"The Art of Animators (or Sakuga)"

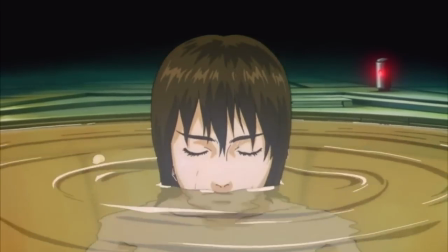Of course animation isn't all about looking real lighter, and there are many animators who try to look surreal,
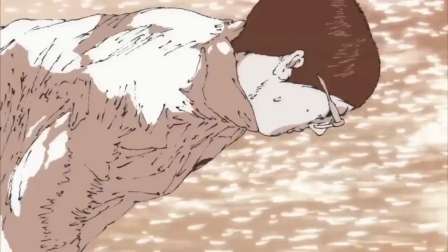from present-day stuff like Ping Pong the Animation to 1985's Bobby's and Deet.
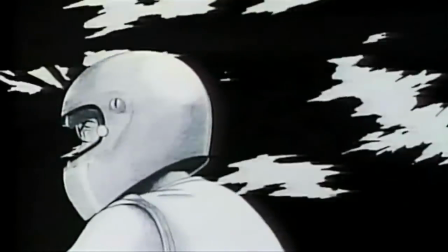Surrealist animators have always been around for a long time and there seems to be two kinds.
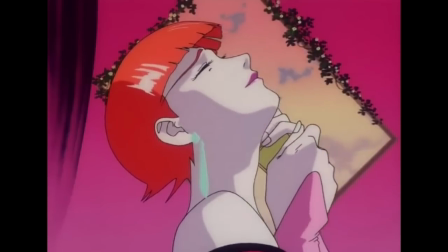One tends to keep their surrealistic elements more subtle like Koji Morimoto and Shinya Ohira,
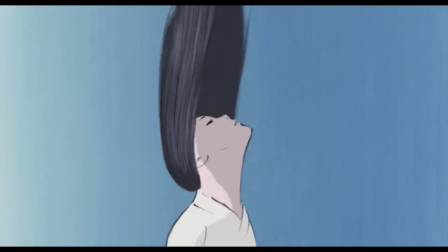while the other kind likes to go all out like Shinji Hashimoto and Masaki Yuasa.
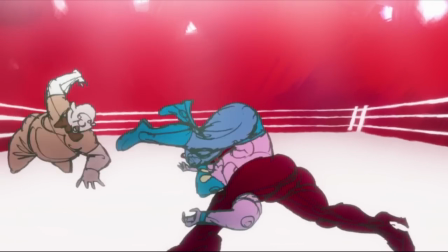There is pros to this too, as it can be really effective for some wacky shows and build a more unique atmosphere.
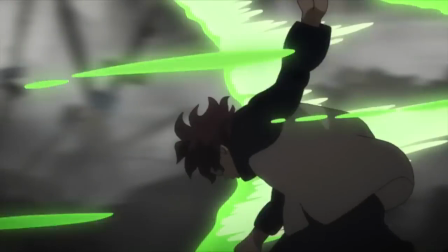Though this kind of style isn't exactly used too much, as it only really fits for specific cases.
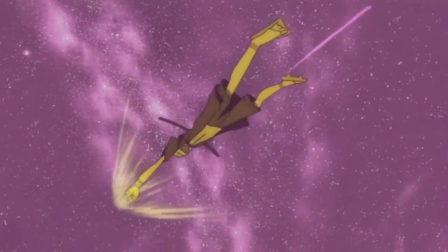Cases that could include moments where your character gets really high on drugs, or if you really just want to make no sense.
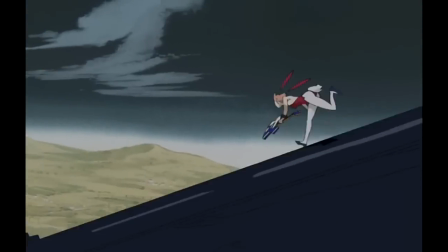The more subtle approach has always been more popular however, growing into a kind of style that fits in between realism and surrealism.
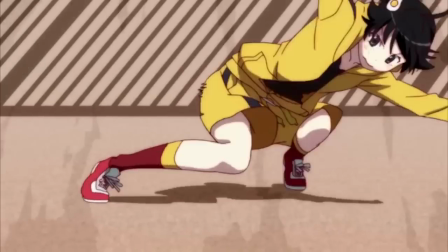A sort of middle ground. These animators usually have specific talents that make them stand out in their own ways,
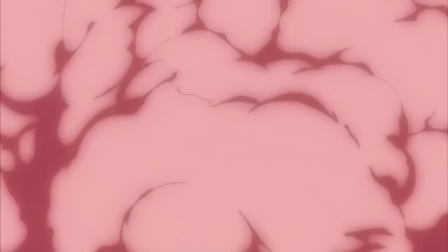like Yaronori Tanaka, one of my personal favorites whom is able to both mash the styles of Shinya Ohira and Masaki Yuasa,
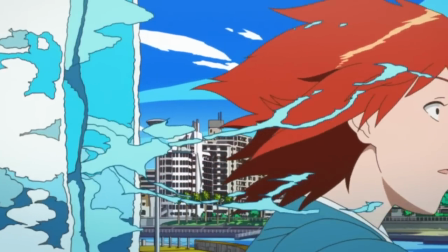while also being able to keep a more grounded and realistic aesthetic. It's also probably because of him that Megumi Kouno exists.
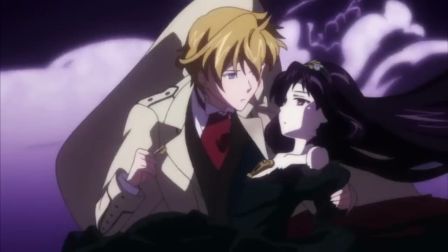Like Tanaka, Kouno is distinctive for how she animates wavy hair and body movements,
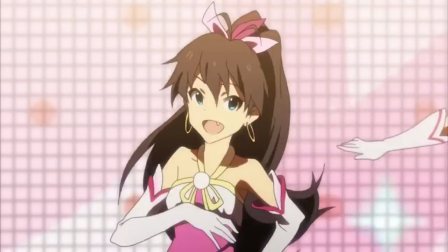and she's also the person responsible for Idolmaster's dance scenes not being in CG like some other shows.
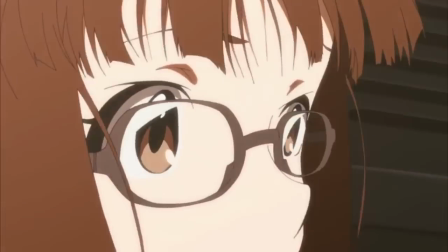Tanaka has also influenced numerous other animators including Geninichiro Abe and Takehido Sakuzume.
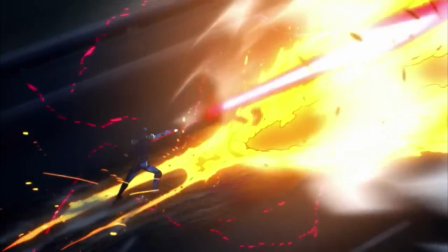Then there's Nozomu Abe who's famous for his kinetic action scenes, Yo Yoshinari popular for his exaggerated cartoony animation,
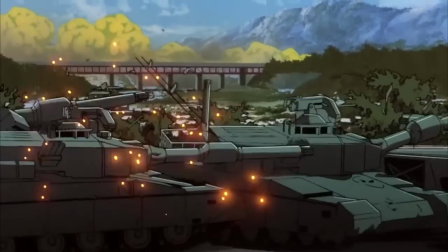and Takeshi Koike who spent seven years animating this.
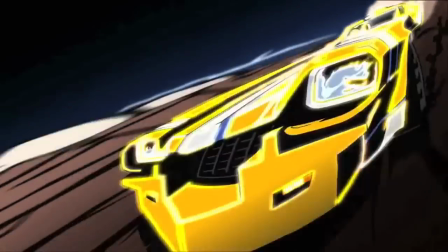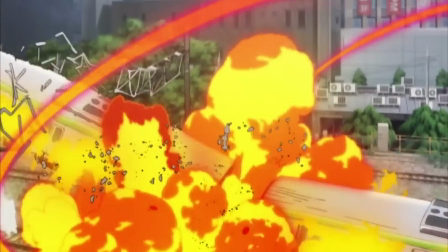So this is Sakuga, that moment where an anime surprises us with a jump in visual quality,
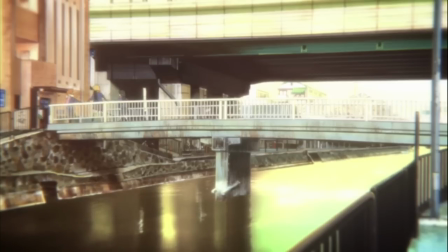the chance where animators have their time to shine through being altars. the art of the animators.
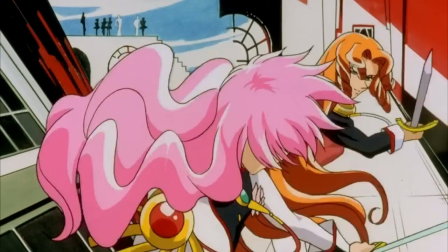And knowing this is important not just because they're the guys who animate what we watch, but because like directing,
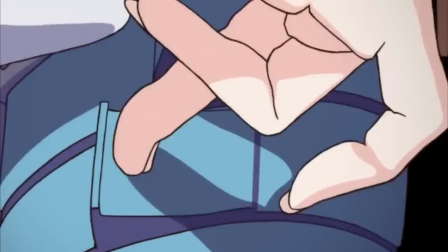there's a voice and talent behind the animation styles we're watching. We know that Kill la Kill is intentionally absurd due to its overblown animation and art style,
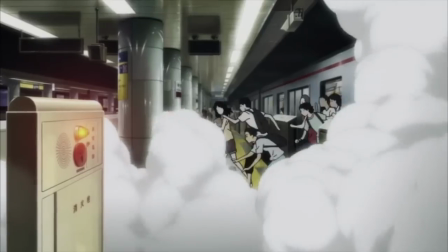and that Zankyo no Terror is more serious with its darker and realistic animation tones.
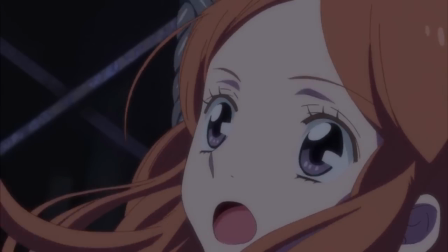This is all a part of presentation, and presentation is one of the most important features of an anime.
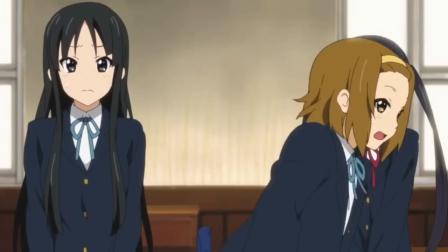It's a portal that eases us into the world of the story and the characters.
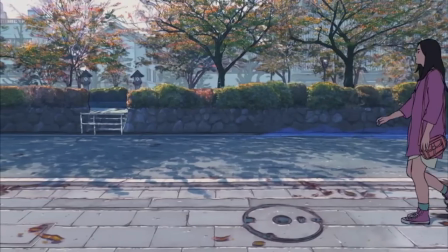Because no matter how great your story may be, with dull direction and display, it's gonna end up feeling flat.
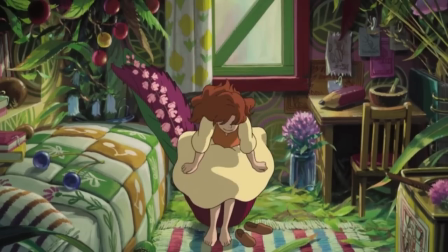After all, it's not like you're reading a book. You're watching an anime.